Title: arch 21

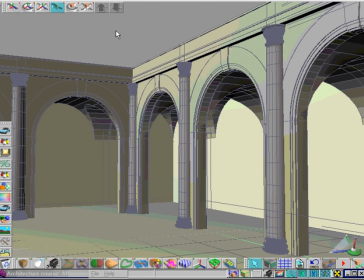(0:00)
Now we're going to take a look at lighting. Good lighting is crucial to the success of an image. It is worth remembering that although good lighting can help bad modelling, good modelling cannot make up for bad lighting. All scenes have two types of lighting in them: light which comes direct from a light source,
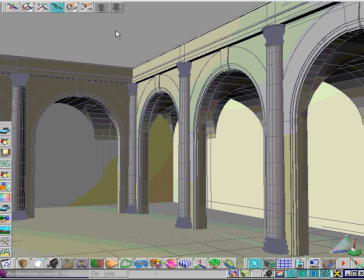(0:18)
and diffuse or reflected light which has bounced off at least one surface. Producing the first kind of light is easy, but introducing the second requires more work.
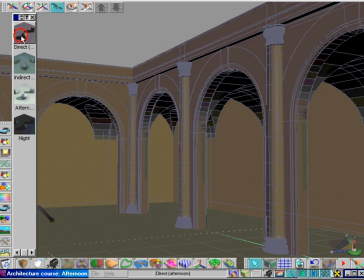(0:28)
We'll start with lighting for outdoor scenes. Here's a Romanesque cloister. I'm going to light it to make it look like late afternoon.
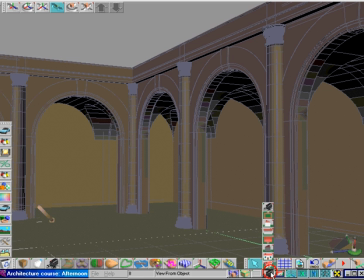(0:36)
First we need to put the sun in. This is best achieved with a single infinite light.
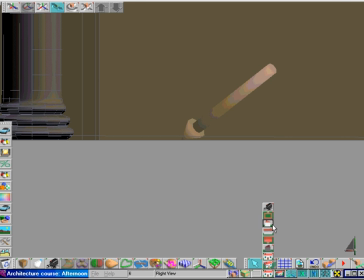(0:41)
I've angled it so that the light comes from a low angle, perhaps 5 or 6 p.m, and given it an orange tint.
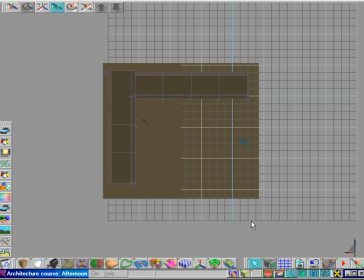(0:48)
It's a warm summer evening in Rome.
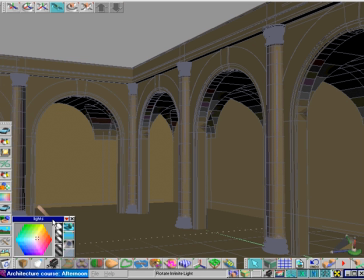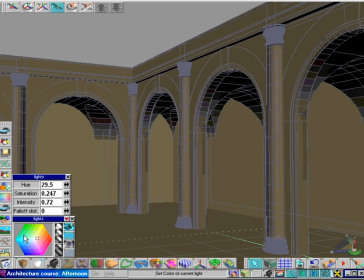Also, I'm using shadow maps. The size, sharpness and quality are set high. In general, shadow maps yield more realistic results for outdoor scenes.
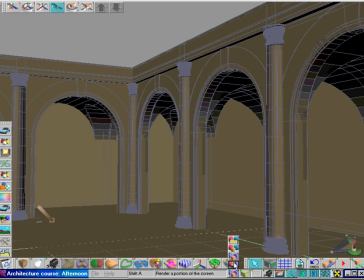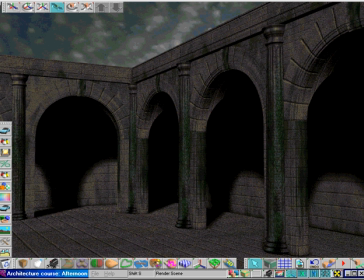(1:22)
That looks quite good already, but notice how very dark the shadows are under the arches. Most unrealistic. This is because we haven't put in any indirect light. Fortunately, trueSpace has a secret weapon.
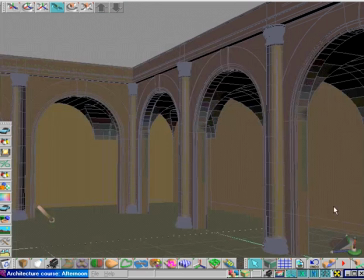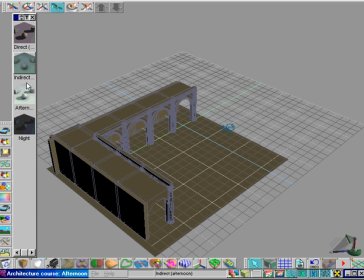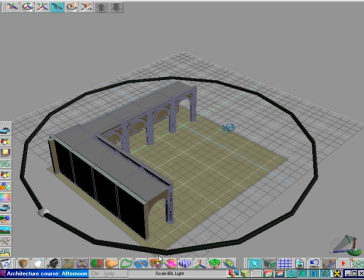(1:47)
This is an image-based light, or IBL.
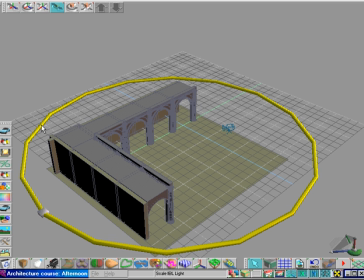(1:50)
This type of light simulates a sphere which can be scaled to enclose the scene, and it is extremely useful for producing indirect light. Here I've given the colour a slight blue tint to simulate diffuse light from the sky.
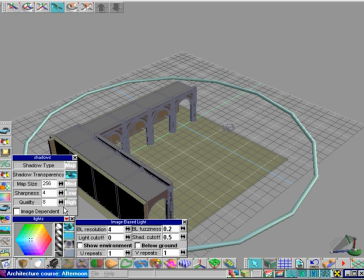(2:06)
Again, I have shadow maps switched on, but this time the sharpness is low. It may seem a little surprising to have shadows, since we're making indirect light here.
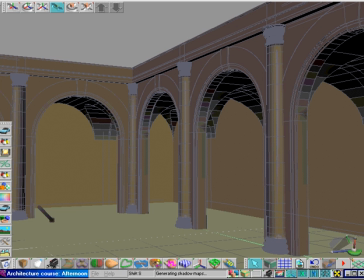(2:15)
However, making the IBL cast shadows adds detail and interest to whatever nooks and crannies may be in the image.
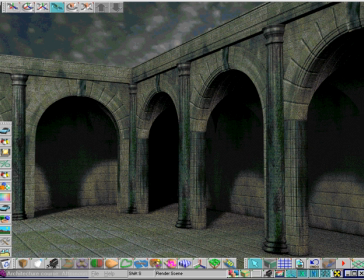(2:22)
When we render again, we can see that the shadows under the arches are brightened, and the whole image seems more lifelike. The big disadvantage with IBLs is that they slow down rendering.
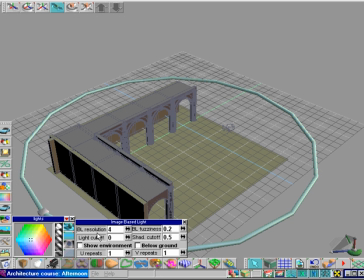(2:39)
You can shorten the render time by lowering the resolution of the IBL in its options dialog, and by not using shadows, but this may affect the quality of the final image.
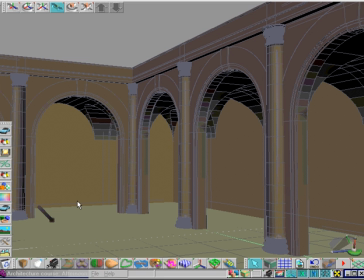(2:51)
So much for daytime. How about the night? One thing to remember about moonlight is that there is very little diffuse light.
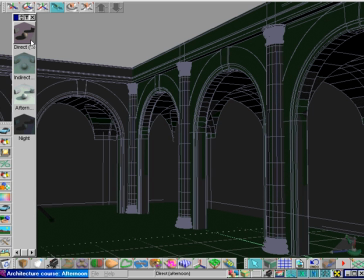(2:58)
With this in mind, we can get rid of our old IBL and render with just a single infinite light to simulate moonlight.
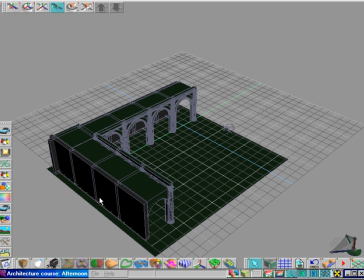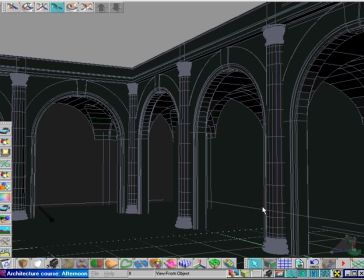This time I've turned the intensity down and set the colour to slightly blue. I'm still using shadow maps though.
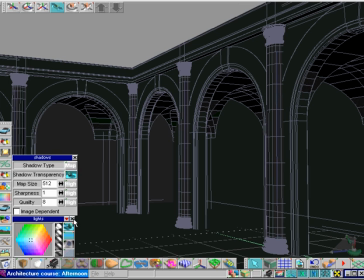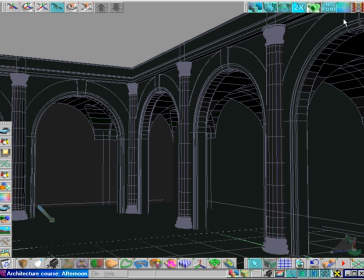(3:29)
And now I'll set the background colour to black and render. And there's Rome by night.